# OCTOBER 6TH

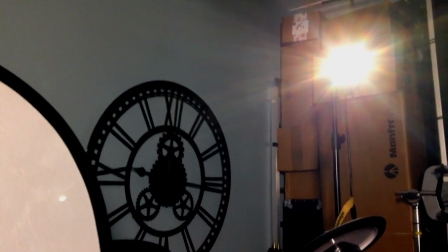4:11 And then over here, I have the dado light being used as my kind of kicker backlight.
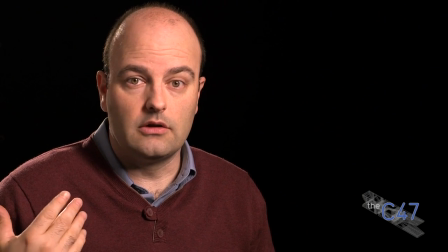4:20 So this reflector in the original stills was silver. I don't do well as a limey Brit to have a silver reflector, so I'm using the white side.
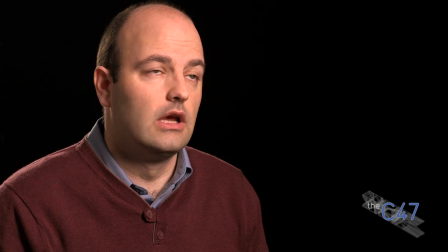4:29 The key light was actually a Diva. I'm using a Celeb 200 set to tungsten as far as the color temperature,
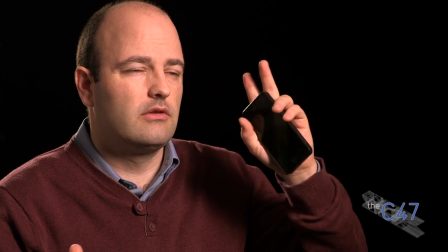4:38 and because of the size of the space and what I'm doing, it's I think a good fit for matching.
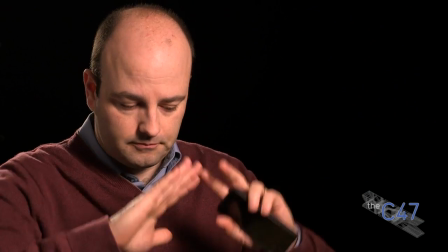4:45 I could have used a Diva, but then I think I would be diffusing that,
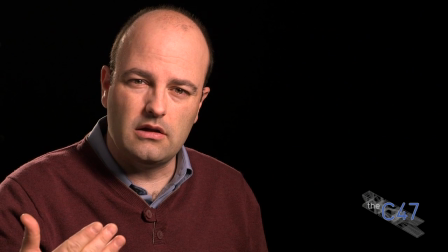4:50 and the source is supposed to be soft but not super soft based on the stills.
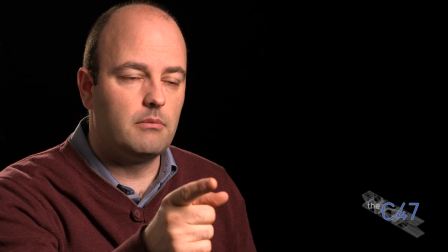4:56 So the whole idea is that when I'm looking at this frame, that I'm getting pretty close to what was in the other video.
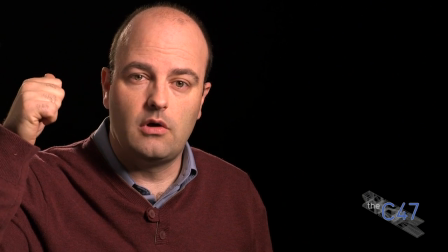5:03 I originally had a Barfly 200 behind me because I really liked that as a kicker light,
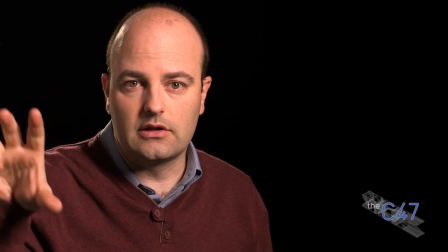5:09 but I found that when I looked at the stills, there was definitely a harder light source.
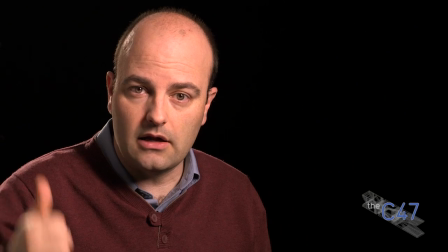5:14 I think it might have been a Dado, which is what I have up here.
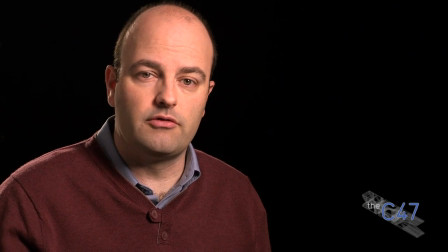5:16 It might have been a Pro Light. It doesn't look like it was an RE 150, but I'm not sure, but I didn't see that silver and blue look.
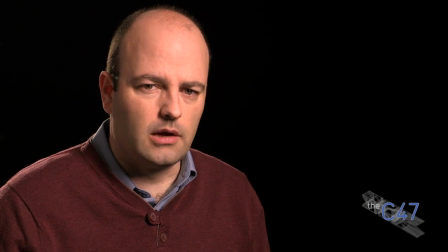5:24 And that's basically the deal with this setup. So again, the whole point is to do a setup that's matching something else, which is something I cover a lot when I teach interviews, which I'll actually be doing at Postapalooza.
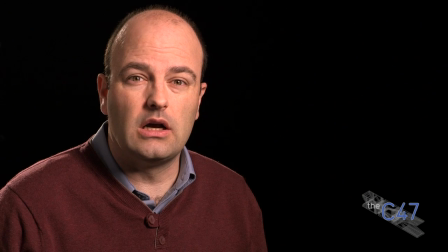5:38 Other than that, carpet on the floor, pretty quiet space.
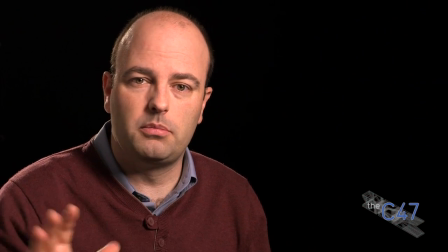5:44 I do have a little sound blanket over here on a stand just to kind of help a little bit, but that's really the deal.
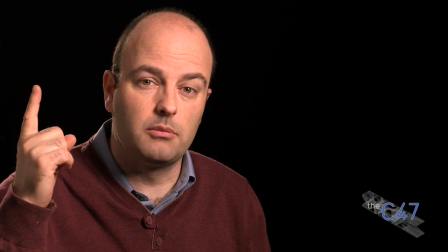5:52 And then I just have to listen out for things like, right now there's an airplane overhead, so I want to make sure I'm not rolling when that's happening.
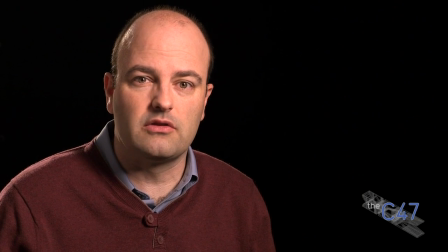5:59 So I think that's the basic deal. You guys see what the setup is, and I'll see you guys next time on Gearbox.